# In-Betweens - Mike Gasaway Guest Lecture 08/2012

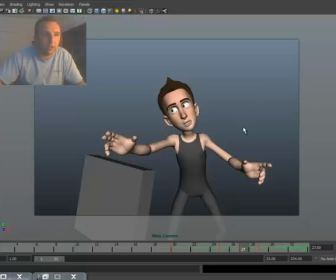2442s
And so, I think one of the arcs is really going to happen at the elbow. So, you look at this nice there not so much there because it's ending up here let's just move it up here a little bit look at that now I've got a nice arc now and I also have
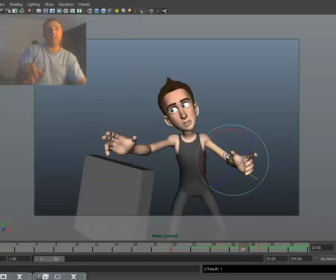2461s
my offset because my hand is already kind of there I could I could go in and then go to my wrist here and adjust that even more and And now watch how this pops.
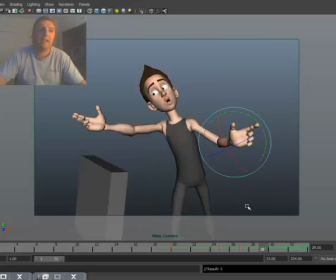2475s
Oops, I went by too fast. It goes like that. Now that could work, but the problem is that it's going to pop around the same time. So that looks nice, but I don't want it to pop at the same time. So let me go through and I'm undoing it.
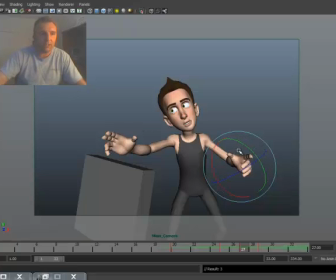2490s
There we go. Now, maybe I'll do just a little bit there because that pose isn't the best in the world.
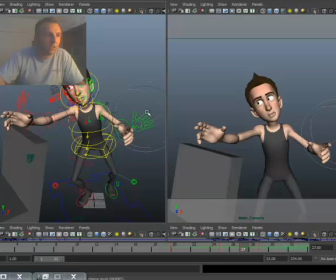2496s
And maybe I'll add just a little bit to the fingers. you know just just a little bit just to make it a little bit more interesting it's just really just with that finger and i'm not a big fan of the thumb now that i'm in there
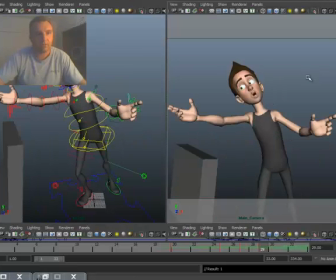2513s
you know so like that and so now so there we go the arc is still working
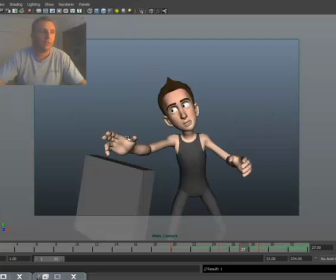2521s
and it doesn't look too bad now because i want this to pop okay so
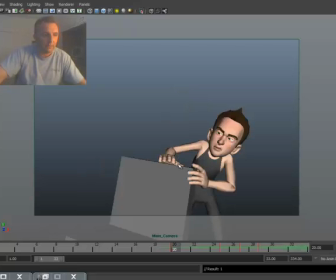2525s
what i have him doing on this hand is I have him pushing through
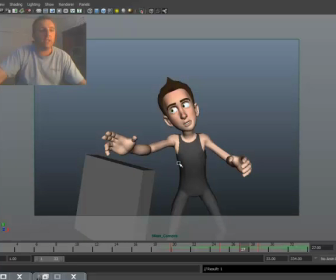2530s
this he's really pushed through that now what I want here is to have him go up like that you know so he pushes and goes like that so pushes like that so the arm itself doesn't look too bad but I'm going to start something I'm going to try something
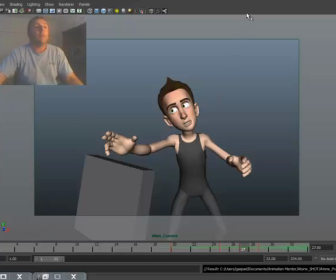2548s
I'm going to save right now I want to see what
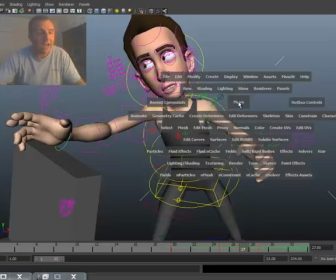2553s
this will look like by just adjusting the hand okay Because I've got this here, and I want to see kind of what that looks like.
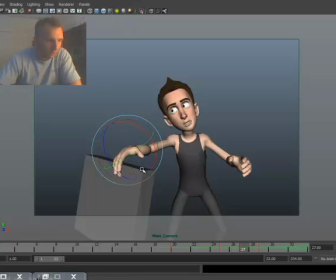2560s
Now, it might just be as easy as this. You know, see what that looks like. You know, so just simple. Now, played together pretty fast, it doesn't feel too bad. That feels a little strange.
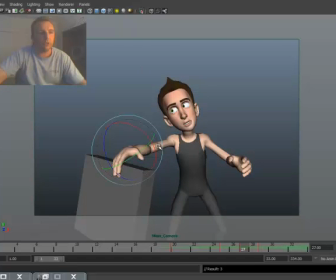2576s
You know, I think that I want to have that elbow kind of follow through and really get into this position to maybe even pop a little bit. And so let's try that. I'm trying it. You know, I want to see what this looks like. So I'm going to go up, adjust that elbow just a little bit, and come down,
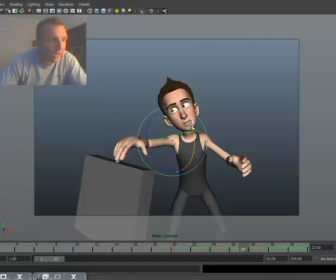2594s
adjust this guy a little bit, go back up, like that.
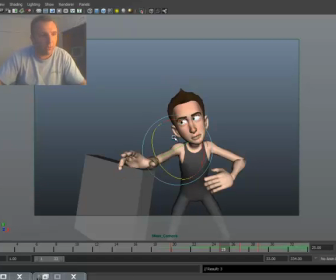2599s
So now I've got a little bit with my elbow there, like that.
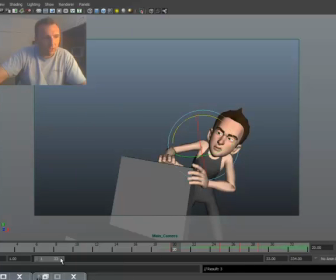2607s
So if I go here and I just kind of play it, I'm going to drag it a little bit further just so I can see more.
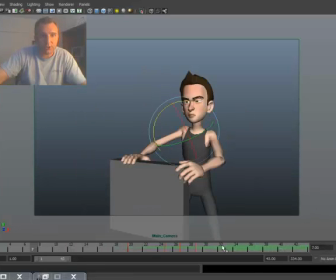2616s
And of course it plays it so fast you can't even see it.
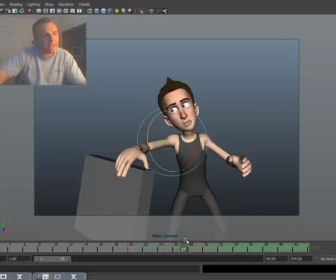2623s
So that's kind of what I want to do. It's actually not too bad. I think it's a little bit too far. You know, I think this hand is just a little bit too far.
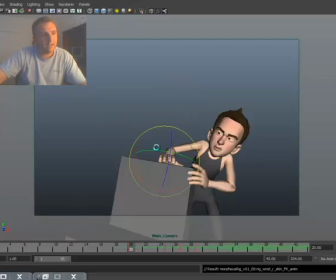2634s
Now let's look at it again. Now that's not too bad. It feels like there's some good drag on this.
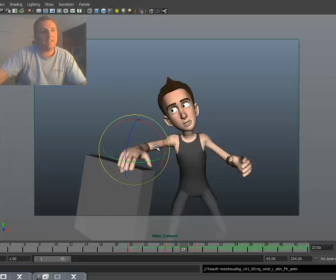2641s
Now if I adjust my hands, that'll work a little bit more. Because now you see, this hand kind of gets in that pose, and it takes this one a little bit of time.
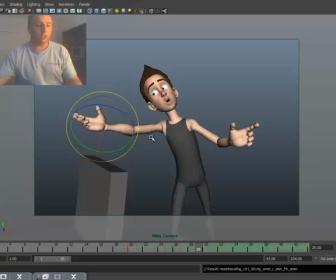2651s
Now here's an awesome thing that I'm going to do too. As you can see, you know, there's some things with the head and stuff like that, yeah.
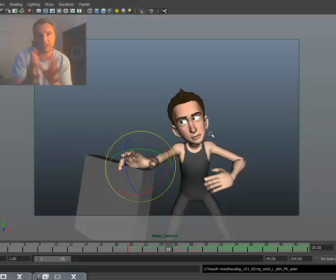2657s
But, you know, I want to show some more things that I can do with different in-betweens and how I can actually do that.
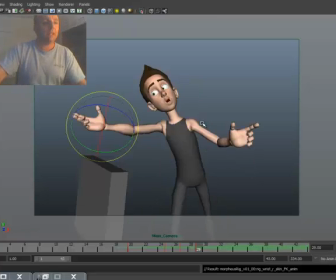2664s
You know, so I'm not going to worry too much about the head. Although, I've got to tell you, the arc is not too bad.
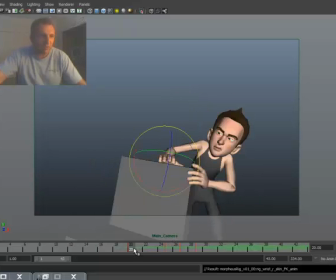2671s
You know, when you go even from here, it might have one more in-between from here to this one, you know, to that breakdown. And actually, we'll do that. Okay, I want to see what that might look like. But I want to show you something else.
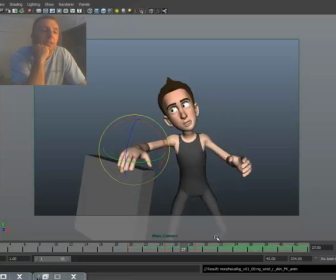2682s
I've gone from 25 to 27 to 29. Now, I really want this hand to pop, so I'm going to go to 28.